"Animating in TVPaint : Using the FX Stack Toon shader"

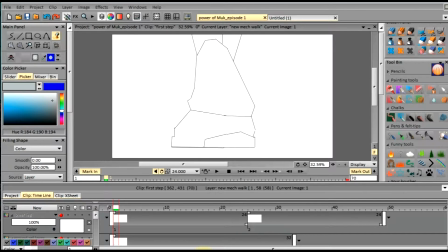there. Welcome to another episode of Animating and TV Paint Animation. My name is Shallon, and I'm from P2 Studios. Today, we are going to be working with an option in TV Paint within the FX stack, and this option is going to be the Toon Shading.
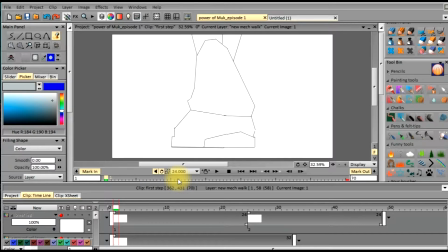So, Toon Shading is almost exactly what it sounds like. Toon Shading is where it takes the color from your object within the scene and creates what we refer to as rim lighting to create the illusion of depth,
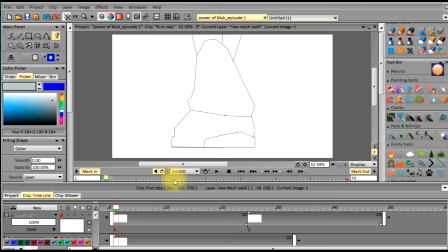and this is referred to as toon shading in 2D. They also do this in 3D as well. So I'm going to go ahead and show you how this is done. So I created a short walk cycle.
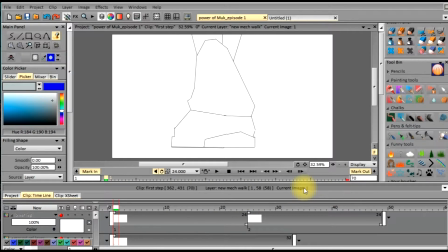It's only going to be 70 frames long. I've already set it up here. And what I did to create this, I just went ahead and to my 3D animation program. I use Cinema 4D R17.
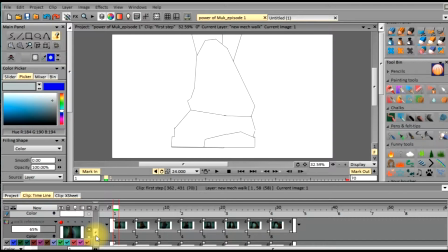You can use any other 3D program you like just to get the reference pictures. So what I did is I went ahead into the Cinema 4D, create a humanoid model or a human,
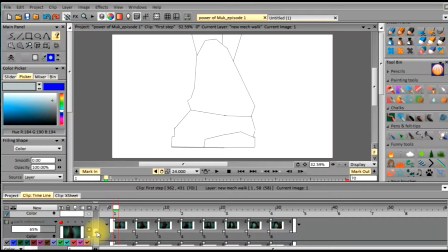and I took and went to a worm's eye view because I wanted to create more of the perspective of a giant walking. And so I did that, and this is the image or the
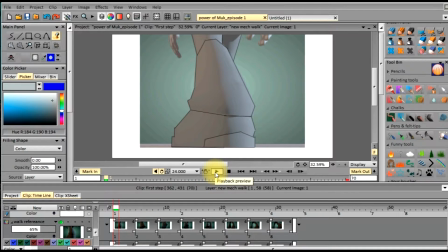sequence of images that were rendered from that. So here, I'll turn off the outline. And as you can see here, the walk cycle is really short because from a giant's perspective, I wanted to slow it down.
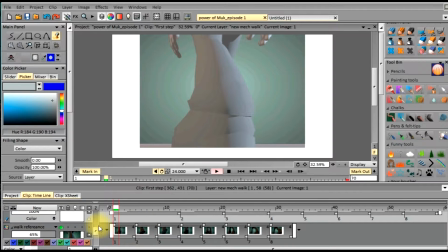And so what I did is I went ahead and rotoscoped or traced over these reference images and put it on a separate layer, as you can see right here.
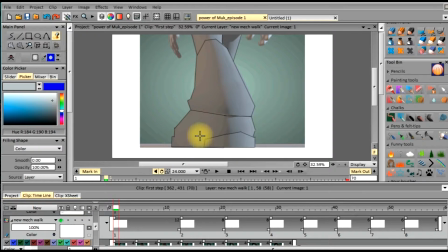And I'll unhide this. And as you can see, I put the outline around my reference images that I got from my 3D model. And the way you do this is when you go into your 3D program and you render it out,
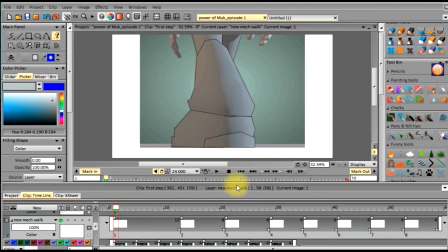then you take the rendered images and you import them by going to New and then naming your layer. I usually name it like a reference layer, a walk layer. And then I change whatever the behavior is.
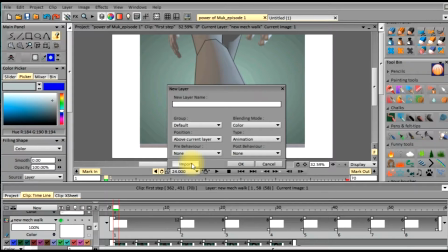Usually I put none. And then you go to import. And when you go to import, you'll find where your file folder is for
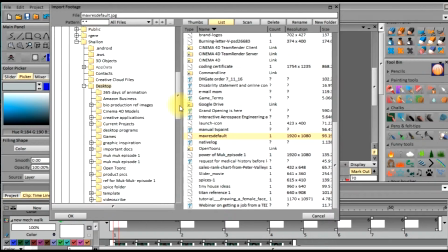your production or your image, where you store the images from
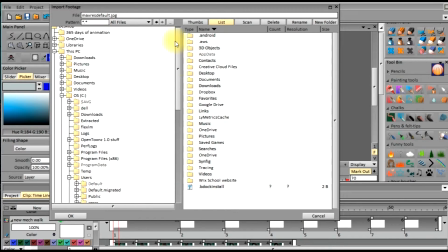your rendered images from the 3D program.
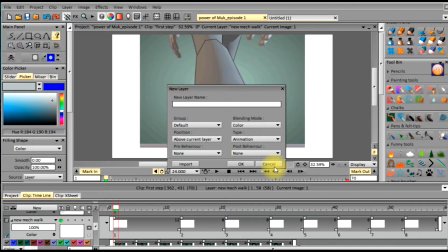And then what you do is you just import those into here, and then you'll have your rendered images all out in sequence. And then what I do is I take and create the render,
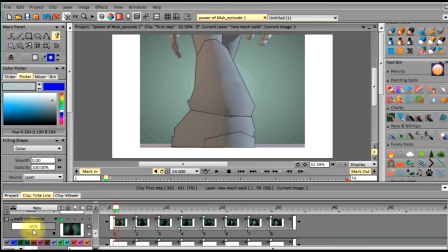I take the render images and I take the opacity
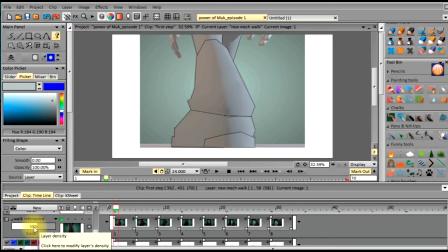down so that way I can trace over it without interfering with the foreground.
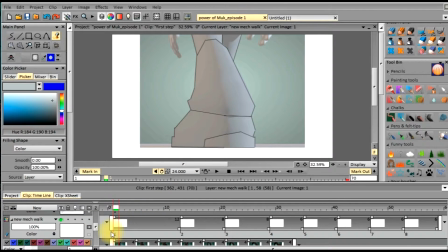So now that I have my rendered images, I stretched them out so the walk cycle is slower.
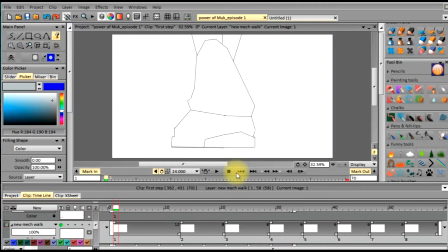And so I'm going to turn off my reference, and then I'll show you a push play and see how it's slower.
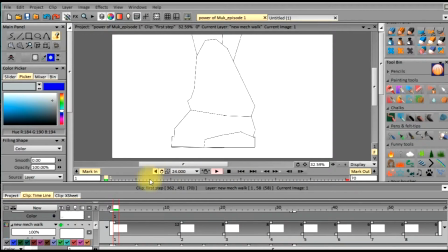And that what that does, slowing down the images or the sequence of images, allows you to give it more scale and more weight, which is good for when you're trying to create
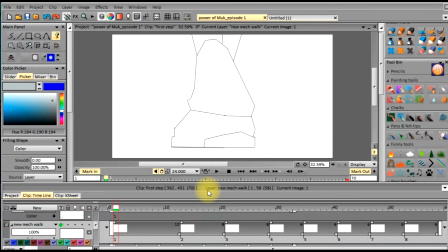a walk cycle from an angle that you need it to be a much bigger or
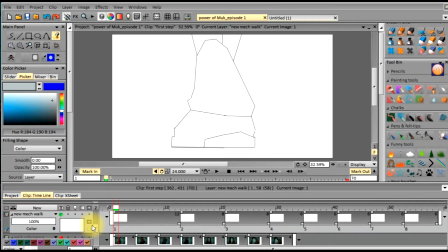so it's huge. So after I got this done, I just created a quick background reference layer,
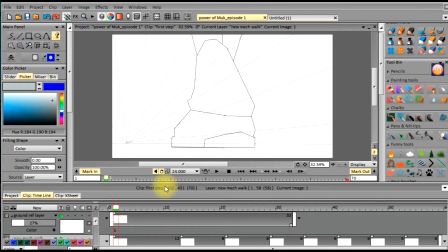and this is just from my perspective so I can see what's happening. And usually I'm just going to take, and when he does the walk cycle, I'm just going to take the background and scale it up as he's walking so as it looks like he's walking forward.
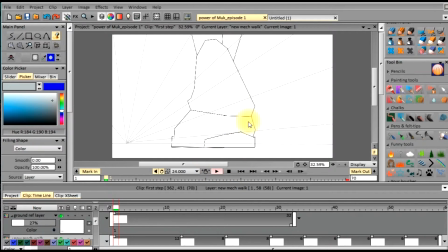But in this episode, we're mainly focusing on how to create this and take the object and create a toon shade for it.
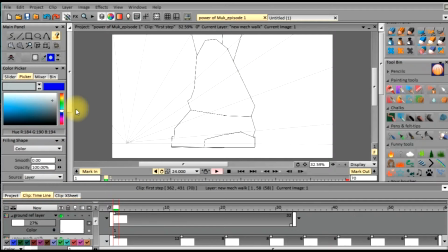So what I'm going to do is I'm going to start on the first frame. I'm going to fill it with like a gray texture. As you can see here, it's kind of a cool gray texture. And what I do is I go to my flood fill bucket here,
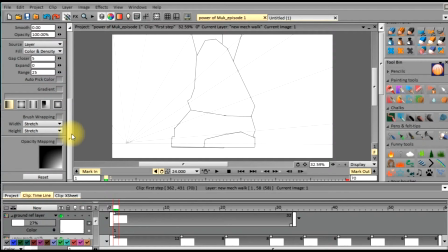and I go down here to my options for this tool. And down here it says gap closer.
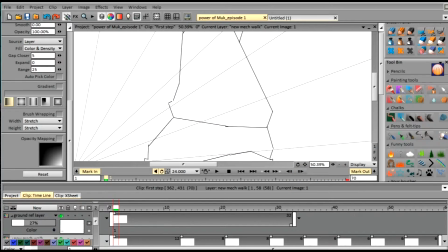Usually if you look closely at this, there is quite a number of gaps everywhere, because this was just a rough outline.
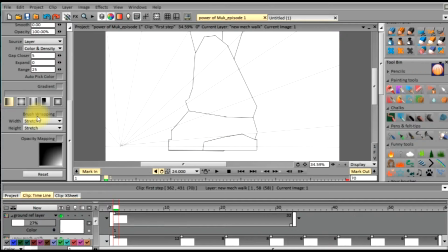So what I do is I put a gap closer on 5. Usually it's set at 0. So that way when I go to flood fill this area, it won't go outside of that gap.
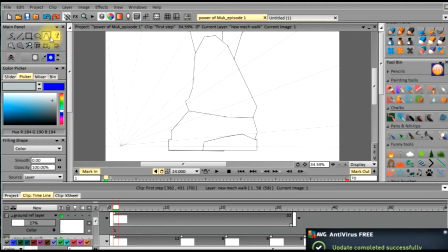So I go ahead and make sure I got this selected, my flood fill tool here, and I just click on it.
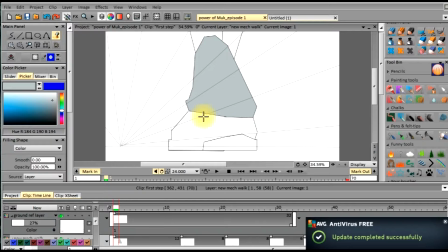And it fills it in with the color that I have selected here.
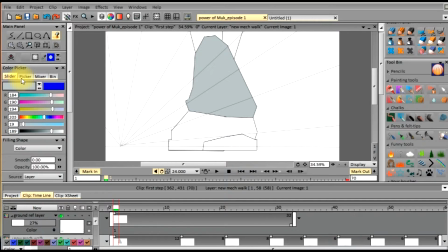And you can choose these colors depending on whatever tool you like for the color picker, slider, or the mixer, or whatever you have in your bin.
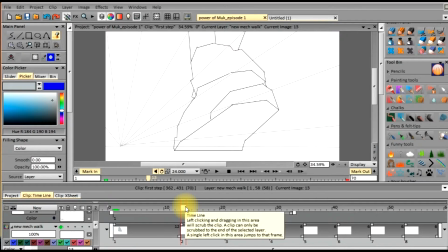So then we go to the next frame, and then we select, and we can click on that. And we can just do this for every frame.
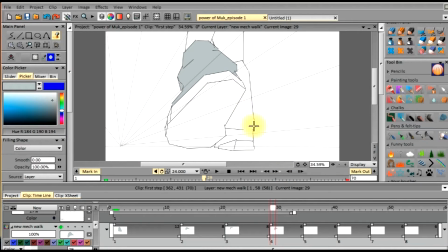And I'll show you how to quickly apply the FX stack to all these frames at once. And see, this one has too big of a gap here. So all we have to do is take the line tool, keep the same color,
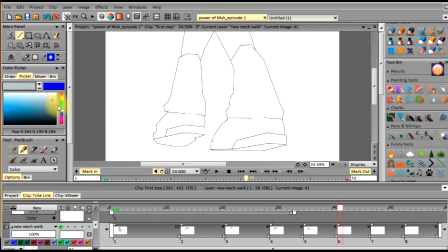and then we can just take that gap and close it, and then go back to our flood fill tool and then flood it. And as you can see, the line disappeared because it's the same color as we're filling in, which is fine.
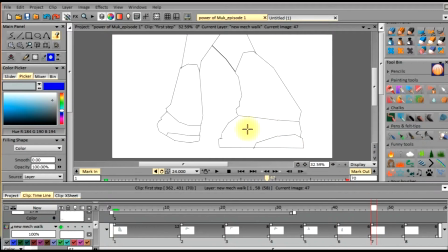It gives more of an illusion for the Toon Shader. So we got one more frame here, and you can see there's another gap here, so we're just going to go ahead and create the line,
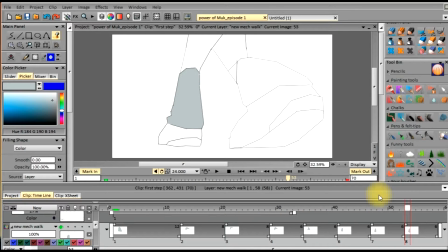and then we can flood fill it. Okay, so now that we got, if we scrub through all of our frames here, you can see we have the one part of his leg already colored with a solid gray color.
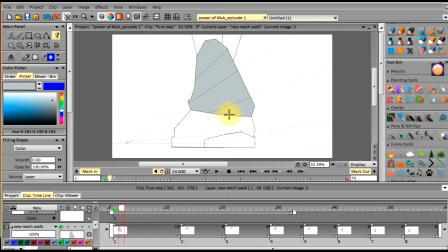Now what we're going to do is we're going to add a rim light, so that way it's darker here, because in this scene the sun, the angle of the rays are hitting towards this point of perspective, and this is a one-point perspective. As you can see, the lines are coming out.
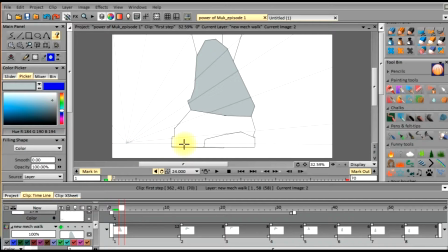So I use a point of perspective as a guideline for all of my images or my shots that I do, to make sure that all the elements within the frame are in perspective and correct.